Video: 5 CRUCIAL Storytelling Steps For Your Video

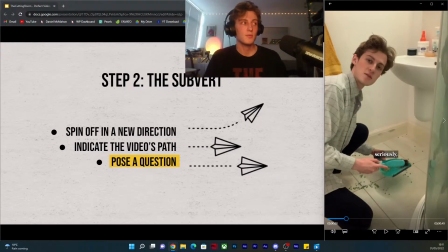They've given you their laugh, given you their attention. They want to move on. So now it's really important to just introduce a new direction. The second I cut back to myself here,
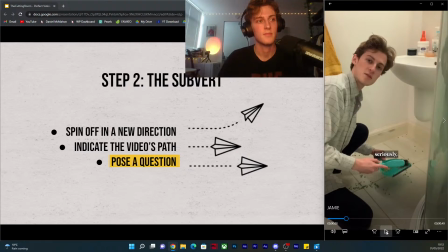sweeping up these peas, it's no longer the standard trend that we've seen from everyone else. Like, at this point, all these trends would start with them in the bathroom, it would cut to Jamie, and the video would end. The second I cut away from that, you're subverting expectations. And then when I go on to say this...
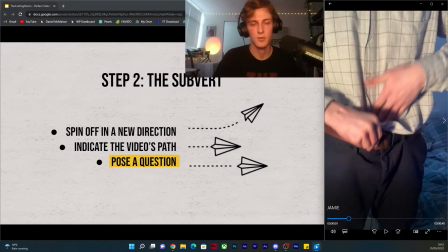But seriously, who is this guy?
I'm raising more questions there. So, you've subverted expectations. You've indicated where we're going. And the most important part is we've posed a question that we're going to answer.
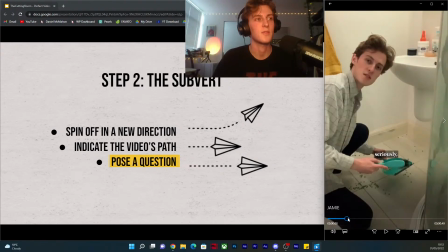So the next couple seconds here, I decided I was going to make them, as soon as I posed this question, I was going to make them very quick cut. I wanted to recapture that attention.
But seriously, who is this guy?
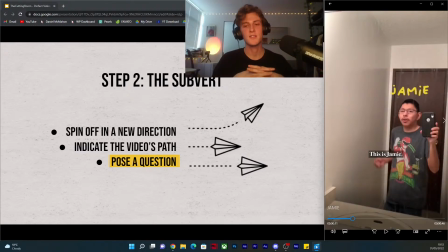So yeah, very quick cut. I think my thought process at the time was I wanted to get into costume. I wanted to get into character. I wanted to put my work clothes on, put my tie on, roll my sleeves up, get my hands dirty. I'm the man to answer the question.
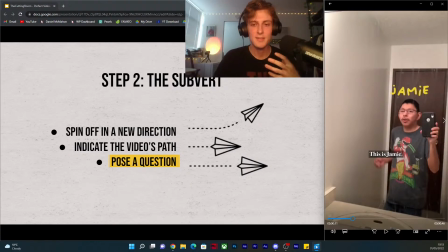You know, I'm the man for the job. It's silly, but for some reason that was just my way of visually presenting that,
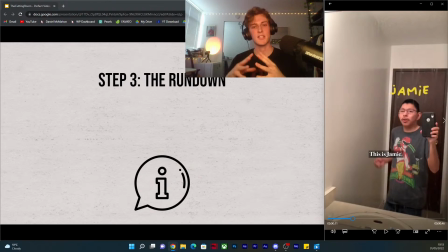which leads us into the rundown. So this is step 3. After you've posed that question, in step 2, your immediate next protocol immediately is to prove that this question that you've just posed is worth answering.
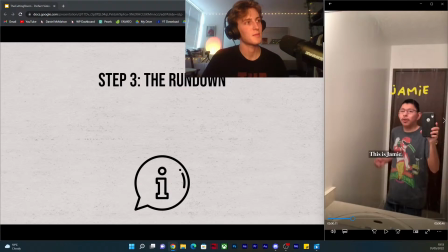It's one thing posing a question, but the reality is not everyone is going to care about the question. You know, now it's your job to tell them why they should care. So Jamie is just a normal guy.
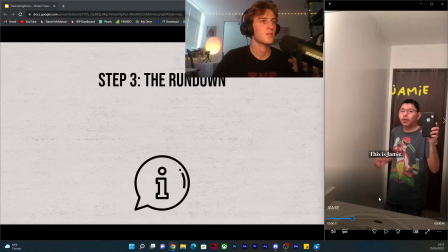You know, he's just a normal kid in Canada. And the reason I want this to be an important question to answer here is because this could be anyone. This could be us. This could be you. We could be just a random person who gets this catapult to fame. So it's a question that's worth answering for everyone. Right, I think I'll play through this now.
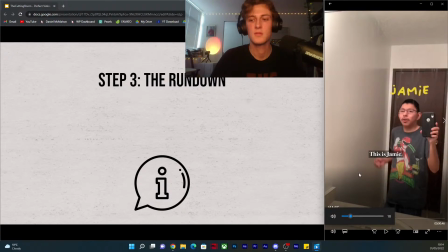I'll raise the volume a touch. The sound's all good for everyone, right?
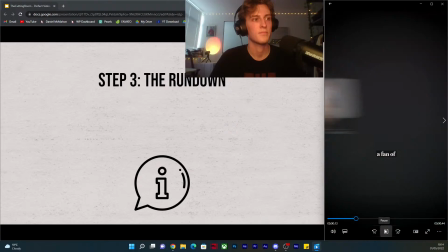Not too loud.
This is Jamie, a Canadian, a fan of Indigenous dancing, and TikTok's newest star. 200...
Right, so that's step...
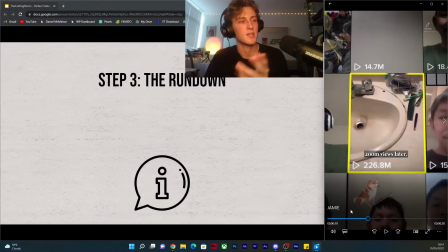What's important to note here is that we're already in step 3, and I'm only less than 20 seconds in. So these are very fast.
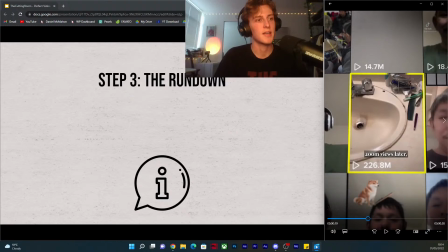So during the rundown, it's really important that, yes, why is the question worth answering? But also, this information that you're giving here, it has to be digestible for even the clueless, even for people who have no idea who Jamie is, who you are.
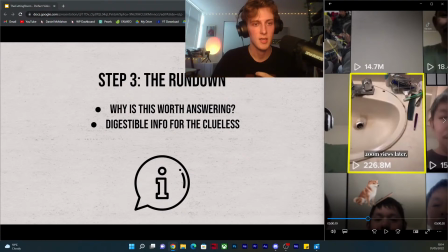This has got to be information that can be processed by a grandma. This has got to be just a wide open net, catch as many people as you can. And it's also important that you present this visually as best as you can.
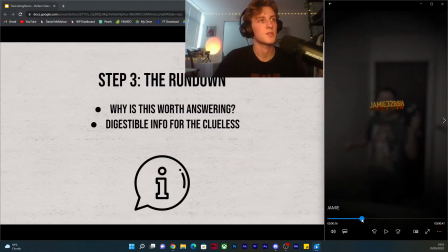So I wanted to include some social pics,
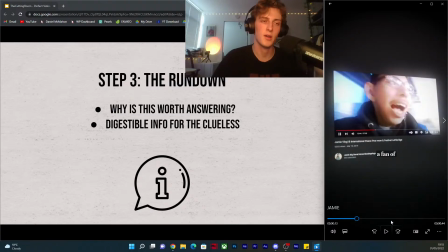social media content from Jamie, because everyone, at this point, everyone on TikTok knew who this man was. He was the most famous person pretty much in the world. Everyone had seen that specific video of him in the bathroom, but all this stuff, you know, him
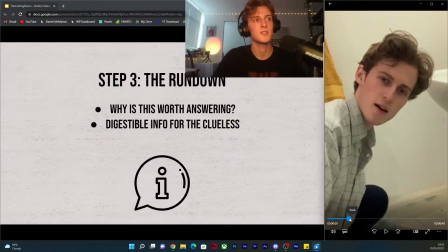on YouTube, these longer vlogs, that was, there it is.
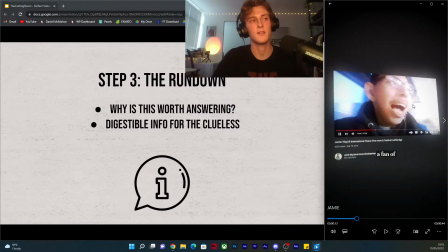Yeah, this stuff no one had really seen. So it indicates that I've done my research, that there's a bit more to this man that meets the eye, and I'm the person that I'm going to answer that, you know. So it's all important being very visually. Another thing I wanted to show, this is kind of on the nose, but let me find it.
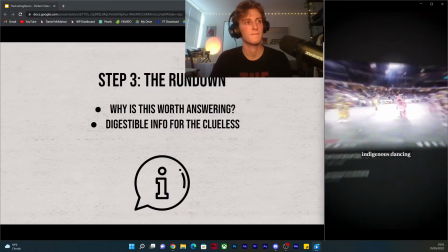This is Jamie, a Canadian, a fan of Indigenous dancing and TikTok's newest.
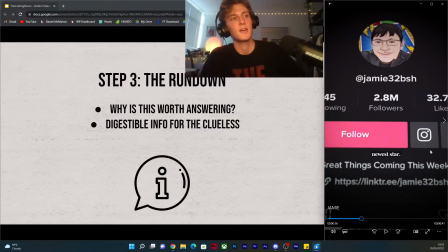So this shot here. Yeah, like I said, it's on the nose.